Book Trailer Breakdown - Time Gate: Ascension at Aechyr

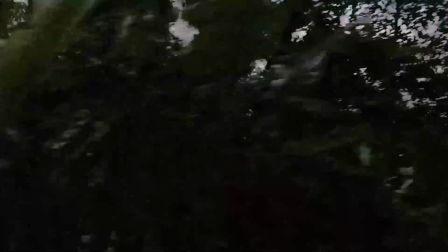[69:18]
make. The point I was going to make is that what I would do elsewhere throughout here is that I start out with, so we've got the like chords that are being hammered in, and I think there's kind of the fluty sound over top of that that's just like the same chords, but it's just just setting an atmosphere basically, and then you'd have the choir stings,
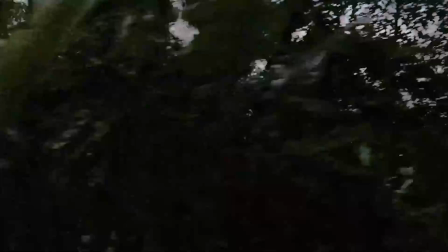[69:38]
and that's basically the music for the starting bit here, and then a different melody will come in. And originally it wasn't going to be this piano, it's going to be the bit that we hear in a moment, but I realized I needed more time. I didn't have enough with the music, so I actually had to go in,
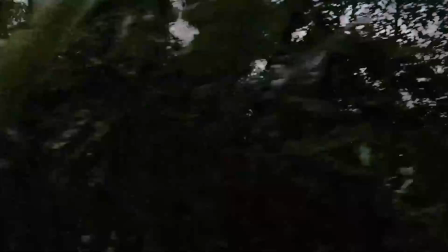[69:55]
and I've done this a couple of times when I've created compositions for like a video project or something. I realized, oops, I got to the point a little bit too quickly. I need more time, so I had to insert this little piano bit here,
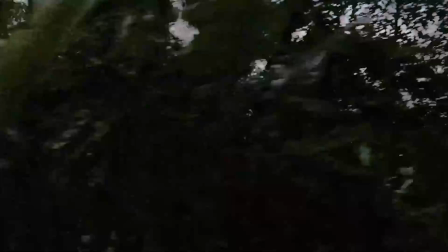[70:11]
which is just kind of plinking around, to be honest.
Our enemy, Aechyr, is determined to seize control of.
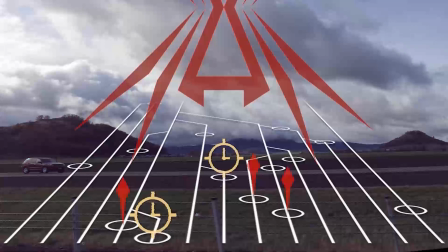[70:19]
I think it is a vague take on the opening synth melody, but it's been a little too long, so I don't remember.
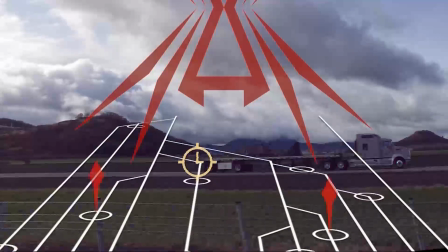[70:27] All worlds and exploit them for, well, whatever their cruel leaders want.
So this part coming up, this was originally, there wasn't going to be that piano bit.
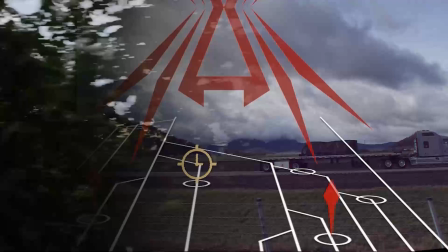[70:35]
We were supposed to go straight into this here. And in fact, I almost feel bad for this little melody because it was supposed to be kind of the secondary melody, because we were supposed to have that like opening synth bit.
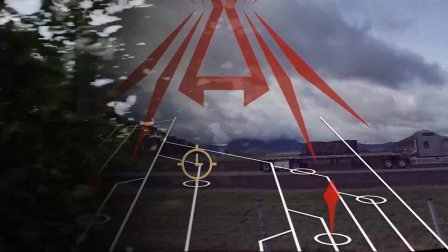[70:46]
That was like the main melody, and it's going to come back again later, as we'll hear in however long it is before I get to it after babbling this long. But this bit that I'm about to play here
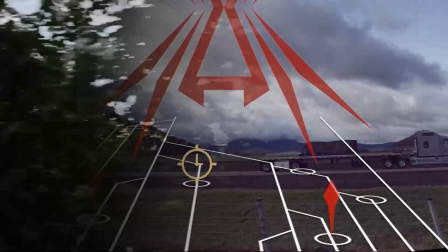[71:01]
winds up only existing for a couple of bars, and I never actually reincorporated it anywhere else. Which, yes, is kind of silly considering I just added that piano bit there to fill time.
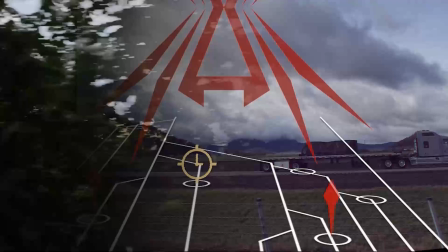[71:17]
But I felt very strongly about not using this upcoming bit, not extending it forwards or backwards, so to not having it come in sooner is what I'm trying to say.
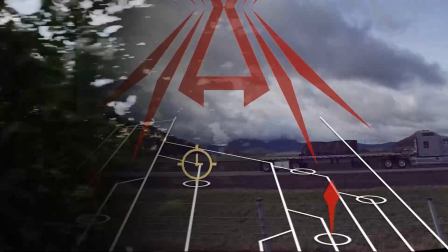[71:30]
I wanted it to come in specifically at this point within the preview because, what is it? I think he's getting into talking about his dreams at this point.
But there's more to my story than that.
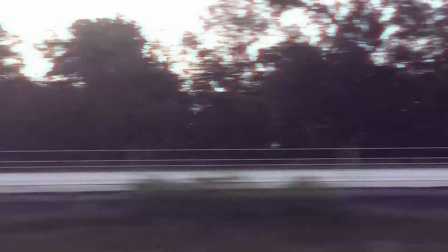[71:43]
Yeah, exactly. He starts going into, but here's what I think my real story is. And I wanted it to sync up with that moment. It's a little bit, it's not really more dreamlike, but there's a different tone to it. It's a little more
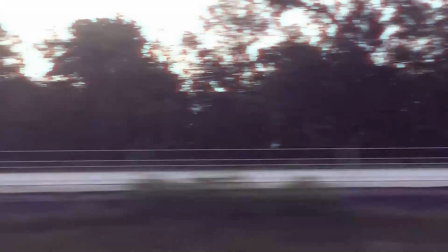[72:05]
wistful, I want to say, compared to like the piano bit that's just kind of somber, a little, not quite dour, but there's a different mood to it, whatever word you want to use for it.
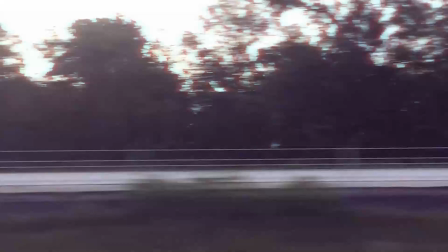[72:19]
Whereas I felt this bit, this little synthy, whatever you want to call it, I almost want to call it like an organ, but it's not really an organ sound at all. I wanted this specifically to sync up with when he starts talking about, oh, this is the dreams and the visions that I've been having.
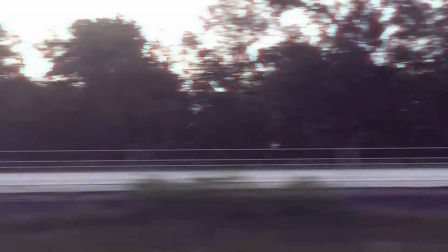[72:38]
But it only lasts for this segment, which in a way emphasizes that point that this is a special thing to talk about. But I do quite like the melody here, and I didn't use it again.
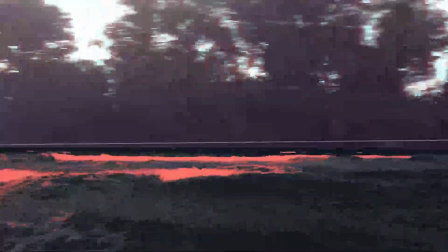[72:54]
Whoops.
Every night I remember storming a beach of Marines. The memory's clear, but it never happened, right?
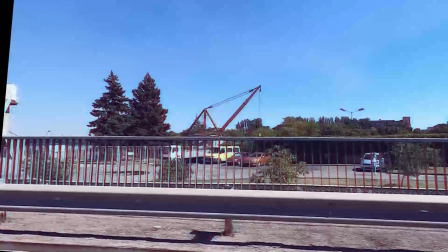[73:01] Maybe.
Yeah, and then it's gone straight into saxophone, which is fun in its own right.
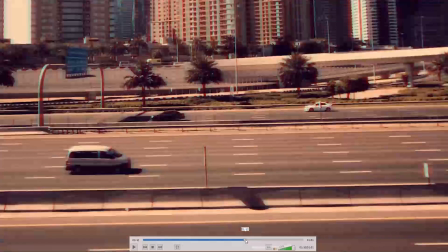[73:09]
But that was the point that I wanted to make about the music. So let's return to where we were.
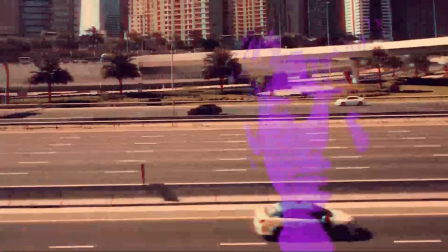[73:14] Blake Anthony, our leader, David Green, and his partner, Randy O'Neill.
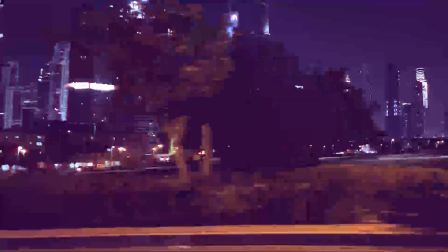[73:19] We're just trainees, but it all comes down to us.
All right.